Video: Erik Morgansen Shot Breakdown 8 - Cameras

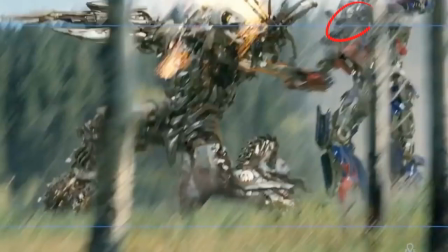10:23 Then the camera operator looks back. and now because I've got this character hanging back here there's also a reason to be looking back we want to see what happens next so I have this sword come down into this negative space and pull through this way and now there's a reason to look back
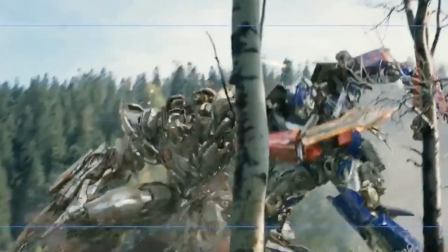10:40 and say like hey wait a minute what's gonna happen with that sword next and then I get this anticipation here where this comes up and I'm gonna use this elbow
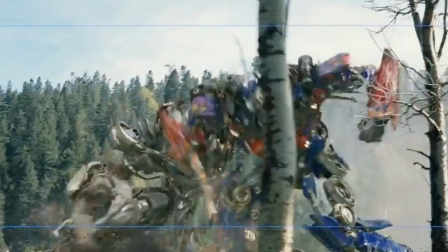10:49 to strike him here and that movement
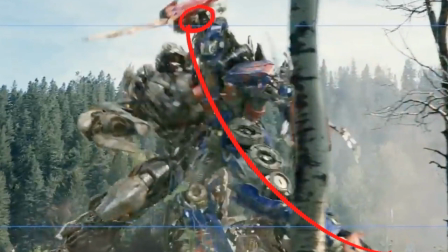10:54 upward where I'm pressing through with the body and creating this line of action and the strike that knocks him upward That's again leading the camera in this tilt up that happens here
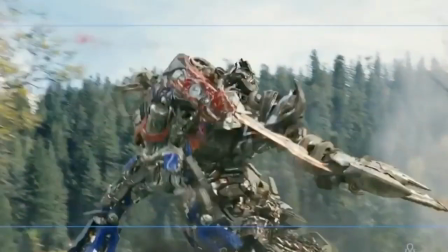11:05 And then he's gonna turn I have to have again some reason to accelerate here So we slow down here in this moment,
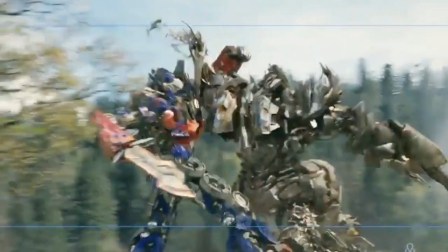11:12 and then I'm gonna hook underneath his arm over here
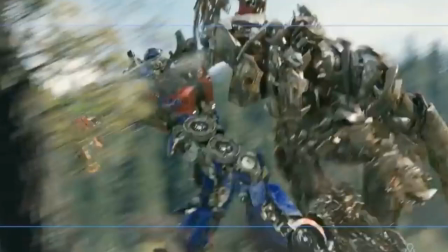11:18 With this guy and I'm gonna have him do this throw now Now,
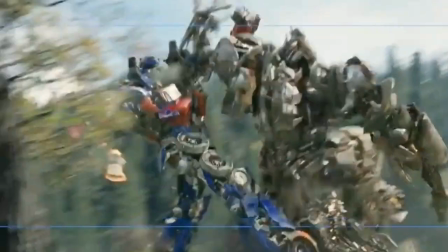11:22 I have the, this throw is actually unnecessarily, or unnaturally fast rather,
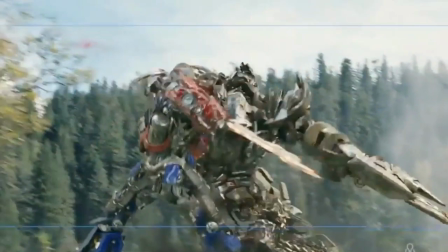11:28 but I'm already behind the camera. It's accelerated now this way, and the throw hasn't happened yet.
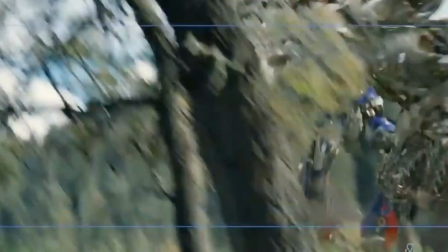11:37 And then I have to catch up with this character by throwing him really quickly.
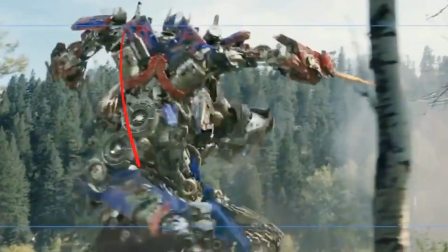11:41 So I do this unnaturally fast throw, like he's built up a lot of energy in this anticipation, this character who's throwing him.
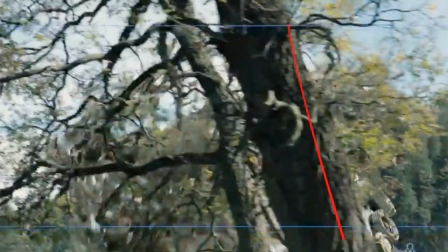11:49 and then I accelerate that throw and there's enough of just visual chaos here with this tree that because the character's
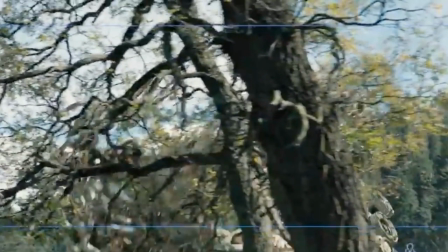11:57 falling through the background behind all this parallax in the front it's enough just to have that shape coming through there to resolve into the next shot so we feel the momentum of that
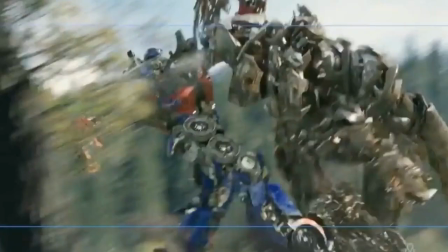12:06 character coming down and we have something to hook up with but because this is
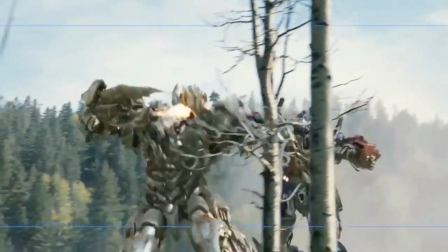12:11 because I've been able to lead the camera enough and consistently through
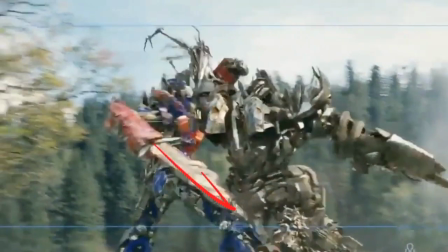12:17 the course of the shot this moment where the camera operator gets away from us doesn't feel so offensive it feels like the camera operators kind of get got into a rhythm where it's like oh they keep moving from left to right and they're moving faster and they're accelerating and he keeps throwing him and he keeps rolling
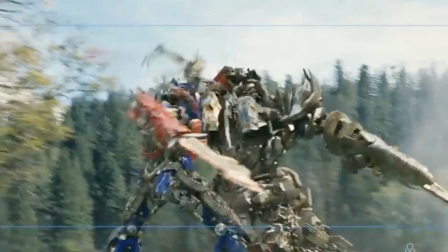12:34 and so then it makes some rational sense where the camera operator would anticipate this moment and try to catch it and frame it better and it isn't just now I'm behind with my animation which would be a real problem typically okay so there's a lot of chaotic stuff going on in this shot and like I mentioned before I like to simplify things as much as I possibly can so putting those markers in and finding a way to look at exactly what I'm seeing with that camera motion was really critical here and then the other thing is just remembering that whatever I do it has to feel like the action is leading the camera so that created a lot of puzzles here that I had to solve, but part of the fun of doing animation is solving those puzzles. And looking back at this shot and seeing that I did it successfully enough that it feels like there was some rationale to why the camera was moving that way is really satisfying and probably nobody in the audience noticed that this wasn't the plan all along. That's my shot my breakdown. Thanks for watchin'.